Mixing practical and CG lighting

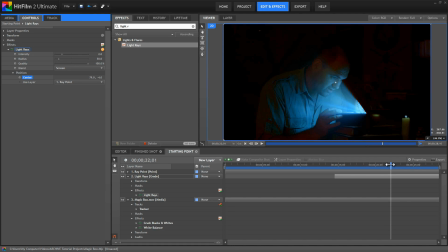8:13 By shifting that center point back just a little bit more, I can get rid of a lot of those. But here we start getting rays off of that candle glow. So we'll just move back to before those start, and then we can use a mask to eliminate those.
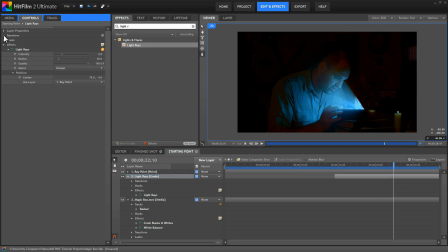8:27 But first, select the grade layer, and let's change its scale in the transform properties to 200%. We'll come back to why we did that in just a minute. But now, select the freehand mask tool,
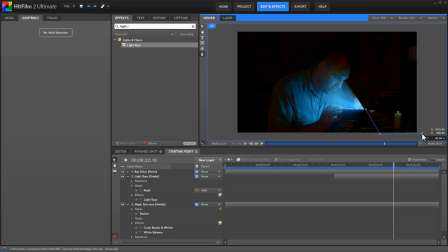8:42 and we will draw a mask to remove just kind of a triangular shape from the back of the box there. Okay, now double click the mask to open its controls. We'll invert that so that we're removing the area inside the mask,
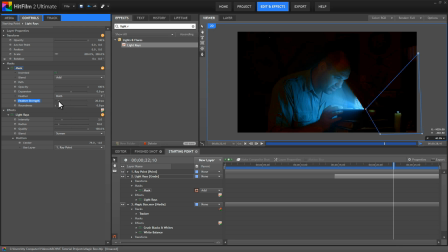8:56 and then increase the feather strength to around 20 so that as these rays do come into contact with the edge of the mask, they fade out softly instead of just getting cut off in a hard line. Okay, now we need this mask to track with the box.
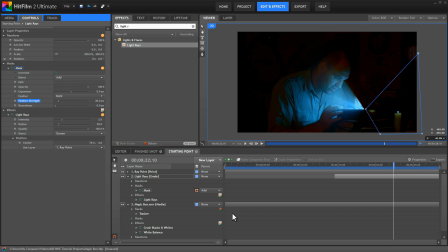9:12 And this is why we changed the scale of the layer. We're going to take our grade layer and we'll just parent it to the ray point. And now you can see how that mask just nicely moves with the box.
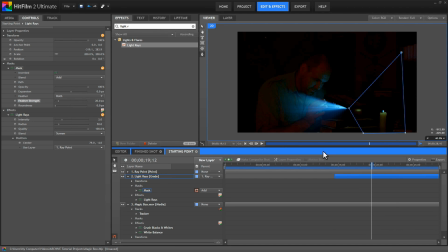9:25 Now the way this is working is that the entire grade layer is moving. And that's why we increased the scale, so that we have extra space outside of our frame.
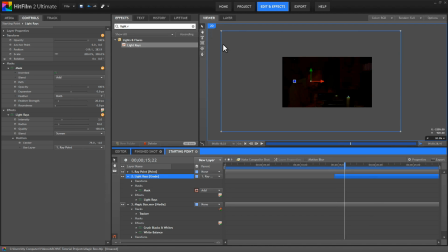9:34 And as the grade layer moves, the edges of that layer don't become visible in the frame.
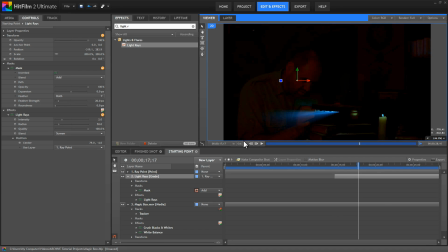9:40 Okay, I'll scale that back up to fit. So there, by using the tracking data we already had, we very quickly tracked that mask, and it saved us having to animate the mask position manually. And if we play back through our footage now, we can see that our awesome rays effect is doing its thing quite nicely,
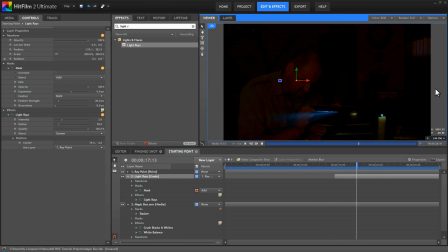9:59 but the candle is still a little bit lackluster, so we're going to focus on the candle next and see what we can do to enhance the practical candle that was there on set. Okay, so the first thing we need to do is create another track on our footage, since the candle is moving around in the frame.
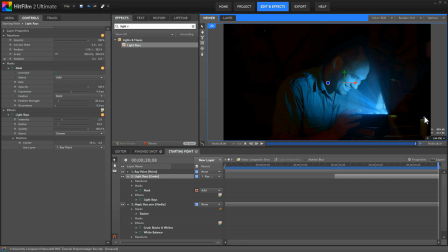10:19 And so even though the flame is what I need to track, I'm going to track the top of the candle itself, and then just offset the position once again into the flame, because the flame is dancing about and changing shape, and the candle will give us a more solid point to track. So, on our magic box layer, we're going to create a new tracker.
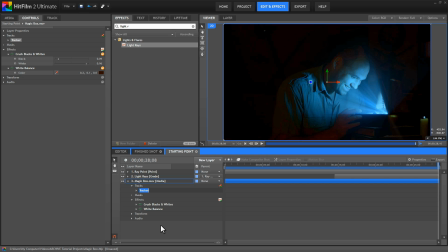10:37 So first, let's rename our first tracker to Rays. Then we'll add a new tracker.
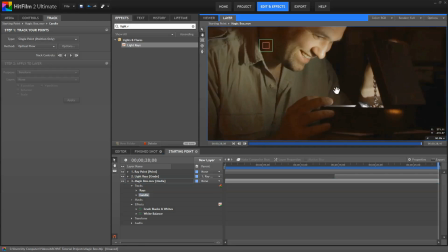10:43 Let's rename this one to Candle. And we can position that down here.
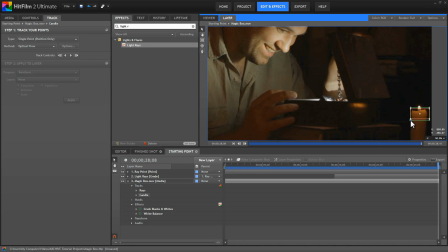10:50 I'm going to just select the top of the candle there, increase the search area a bit so it can find it. And we're right here at the end of the footage, so I'll just start tracking backwards. So when I was filming this scene, the light isn't actually coming from the candle to illuminate the scene.
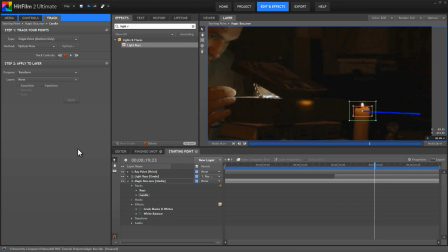11:08 The candle's just not bright enough. But in the final shot, it will appear to the audience that the candle is what's providing the light so that we can see what's going on. And then the effects we'll add here will just enhance that practical candle. So the candle is meant to add a sense of adventure and mystery and excitement to the footage.
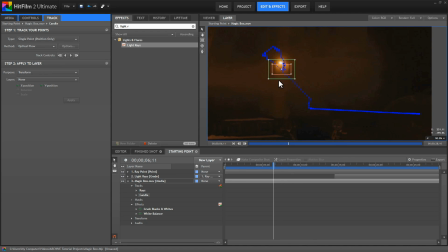11:26 So that's what we want to try enhance with our effects. Okay, here we've lost our track because this dust cloud is obscuring the candle. But I know that that only lasts for a few frames. And so I'm just going to reposition this manually and work my way through a frame at a time.
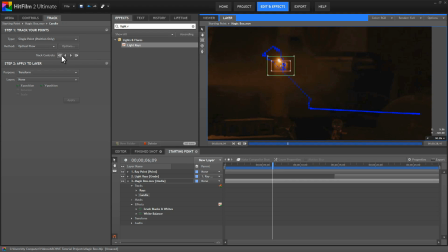11:41 Because we're just applying a soft glow to this candle, the track doesn't actually have to be all that precise in this case. And it looks like it's grabbed it there again, so I'll just resume the auto tracking and let that follow the candle through the scene.
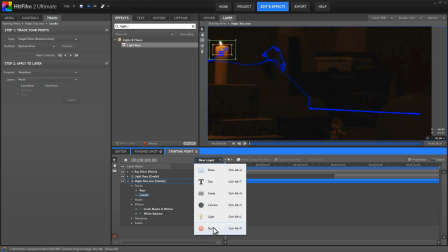12:01 Okay, so now that track is finished, and we can create a new point. We'll rename this one to Candle Point.
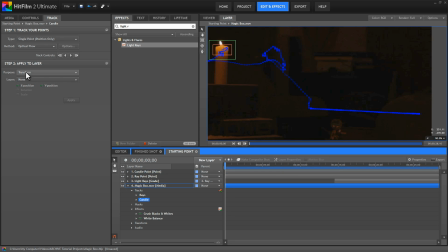12:09 Then select our candle tracker, and we'll assign the transform data to that candle point layer. All right, that's good. So now we can move on to creating the actual glow.